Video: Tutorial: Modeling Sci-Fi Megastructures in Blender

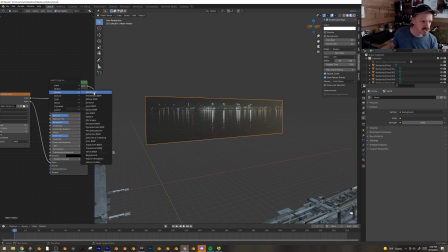[49:42]
Just turn this into an add shader, plug in the transparent.
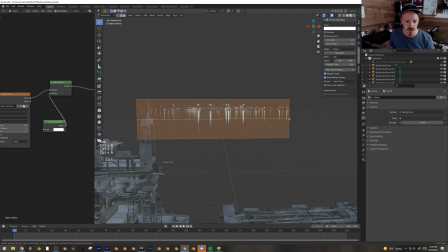[49:52]
Cool. And here we'll get rid of this water reflection. A lot of times the water reflection is actually really, really handy, but we don't need it in this case. But let's divide this up into a few useful bits.
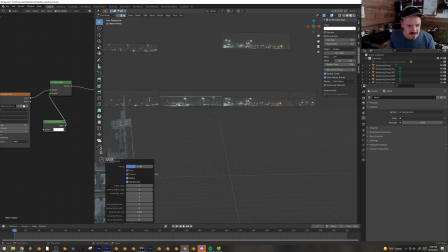[50:06]
That's good. I want to keep these highlights here. These little bright bit spots are really handy. Yeah, so let's just see how that works right from the get-go. P, separate by selection, right-click, set origin to geometry.
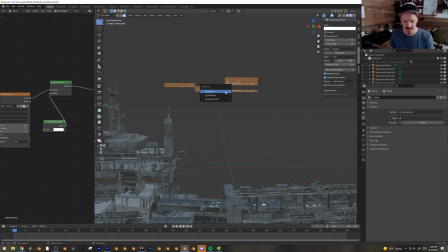[50:25]
Wait, what? Oh, P, separate by loose parts. There we go. Now right-click, set origin to geometry, and let's start having fun sticking these guys everywhere.
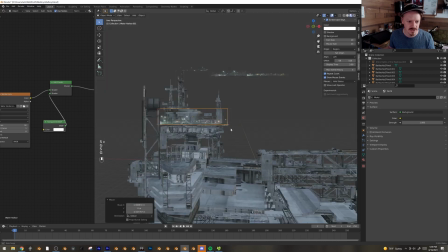[50:38]
Here, let's work on the bridge first. Oh, do you see that? That's great.
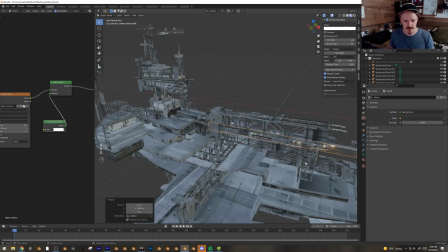[50:46]
These guys get to go in here, and now suddenly it looks like everything is full of lights and life.
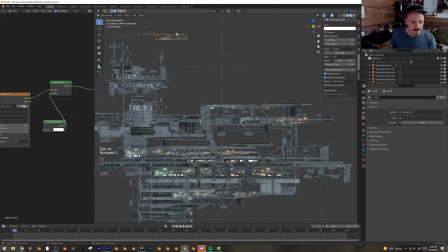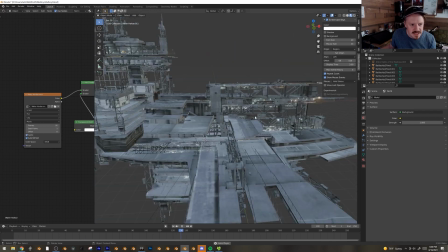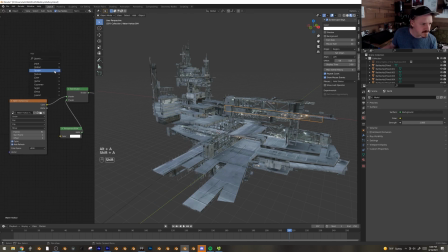[51:08]
Well, color, RGB curves.
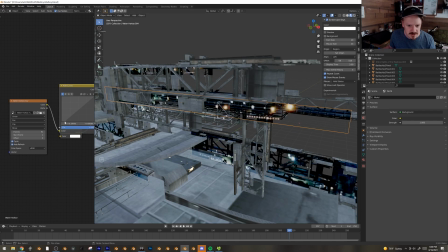[51:13]
You can see a little bit, there's kind of an edge here. If I just drag the black level over here on this RGB curve, whoa, is this doing a negative thing?
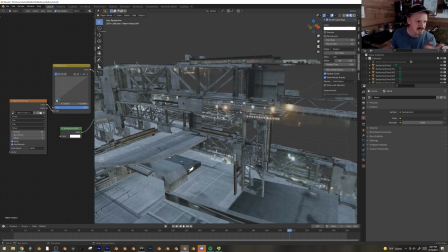[51:22]
Like, is it inverting the values and so it's actually trying to add a negative value because of that? I don't know. Just drag that down.
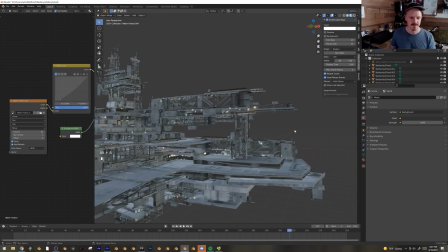[51:33]
Yeah, that looks a little bit better. How does this look rendered?
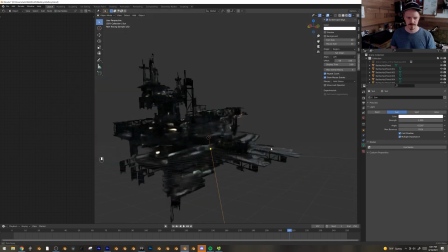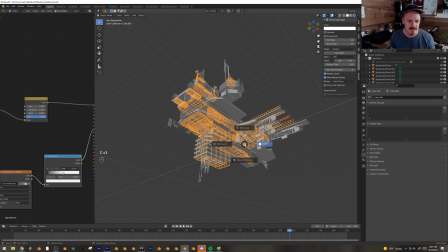[51:42]
It's coming along. I think all of these glowing areas down below aren't actually helping us.
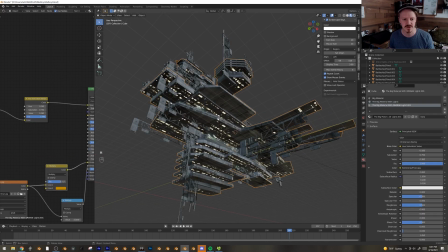[51:48]
They're kind of just muddying up the whole thing. It was me trying to do a little bit too much too quick, I think. So can I just... Hey, great, they're still selected. I'm going to get rid of all of them except for, like, maybe a couple that I think might actually make sense in the design.
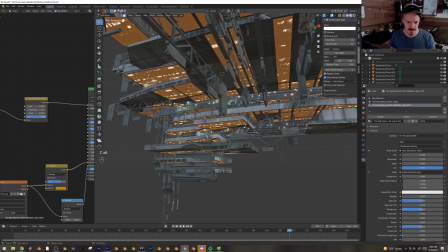[52:01]
Like, these will be... Yeah... Okay, and I'll assign all of these back to just the original big material.
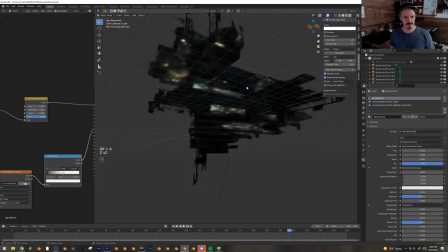[52:09]
So now I have a couple little, you know, rooftop lights like that, but not too many.
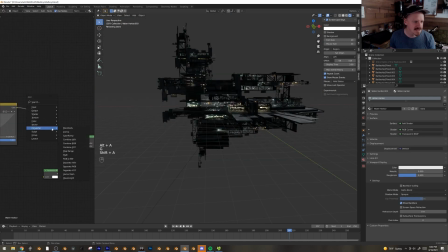[52:16]
I do want these lights to be affecting a little bit more, and I guess I'm going to do the exact same thing I already discovered on the previous one. Plug this in the color, multiply this by 5, and then we get our we get to keep our colors without.
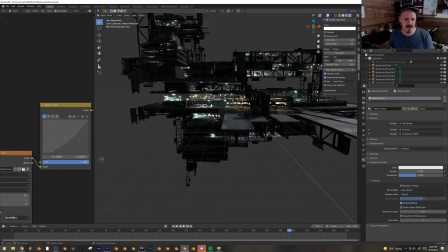[52:32]
And looking at this, I think I've gone a little bit too nuts with these lights here.
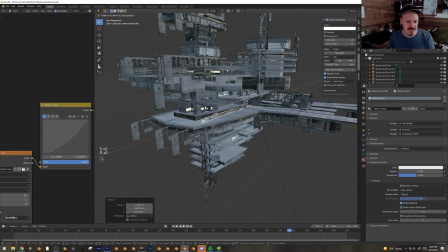[52:36]
So I think I'm going to shrink them down and just really keep them in thin strips, as if it's like a row of things going on.
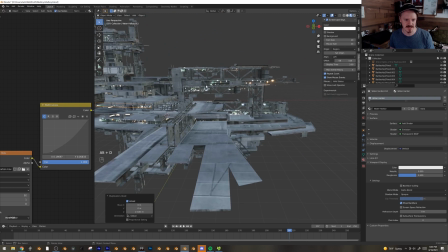[52:44]
I kind of just filled all of these empty spaces, which I think was a bit much.
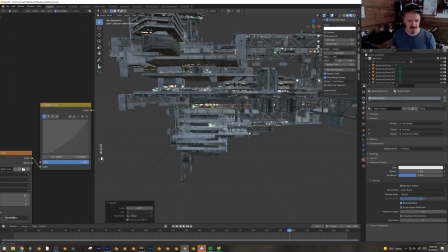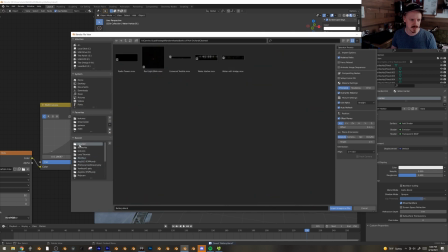[52:56]
F3, images as planes. Universal twinkle.
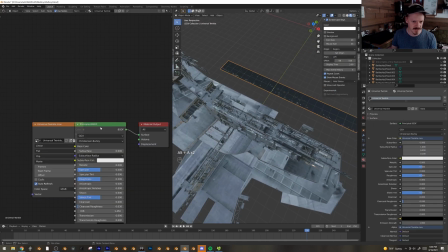[53:01]
And I'm going to set up this shader the way that I always have been.
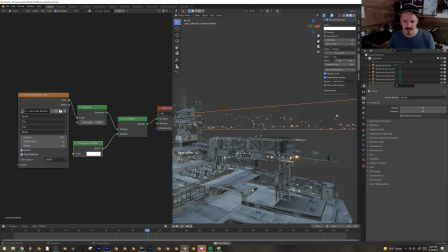[53:09]
There we go. Yeah, that one twinkles a little bit better. Also helped if I turned off viewport denoising. You can see it actually just smooths it out, which is not what we want. But here we go.
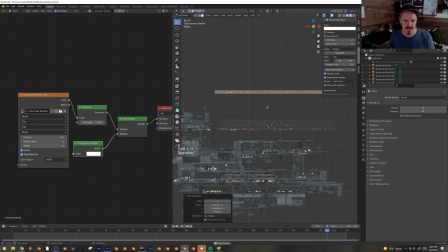[53:20]
Let's grab this bit here. Now we've got a nice twinkling bar we can stick anywhere here. P, by loose parts. Right click, set origin to geometry.